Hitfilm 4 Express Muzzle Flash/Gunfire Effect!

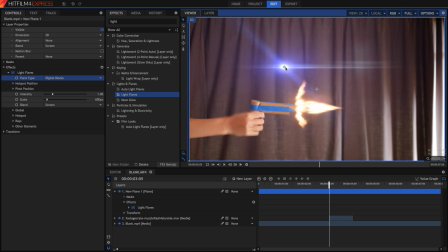4:06 Now personally, I just really like the look of digital blocks. It's by far my favorite lens flare in the entire Hitfilm pack because it just looks so natural. But the issue is, it's blue, so I'm just going to go for the hue, saturation, and lightness effect.
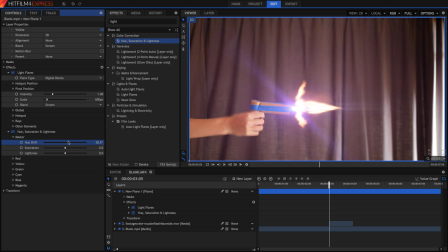4:23 And in here, I'm just going to go to the master, and I'm going to change the hue shift until it's more of an orange-ready color. Okay, and now I'm just going to position it properly as well, so I'm going to put it right at the base of the flash. And we can play with the intensity and the scale of this effect. So I'm going to make it quite big, but not so intense. And I'm just going to shorten the layer so it starts when the actual muzzle flash starts,
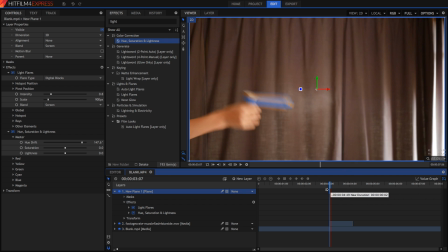4:52 and make it end when the muzzle flash ends. Now when we do a RAM preview,
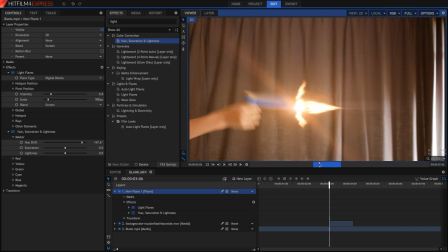4:59 it's much more of a bang flash rather than just the actual fire.
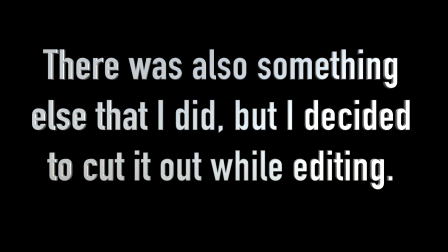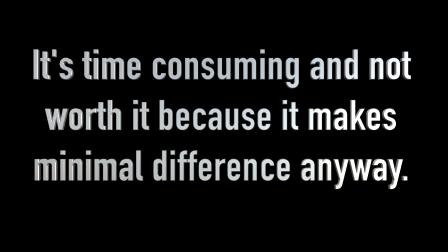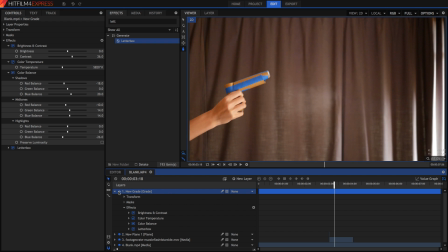5:17 Also remember that adding a grade at the end will help blend everything in,
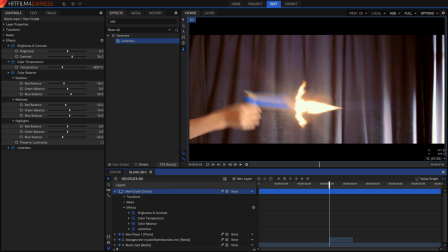5:22 including all of the effects that you added, because the grade will be applied to every effect.
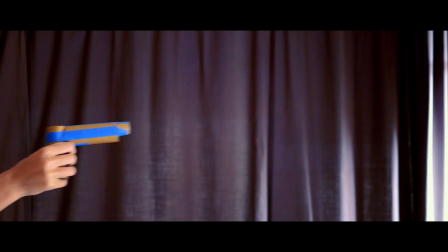5:27 So thank you guys for watching, I hope this video was helpful, I hope it was useful, and yeah, stay shiny.
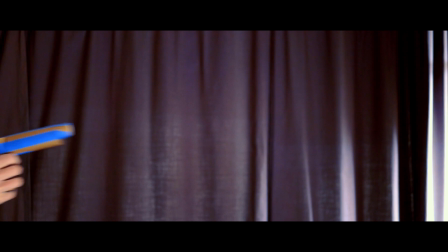5:33 Bye!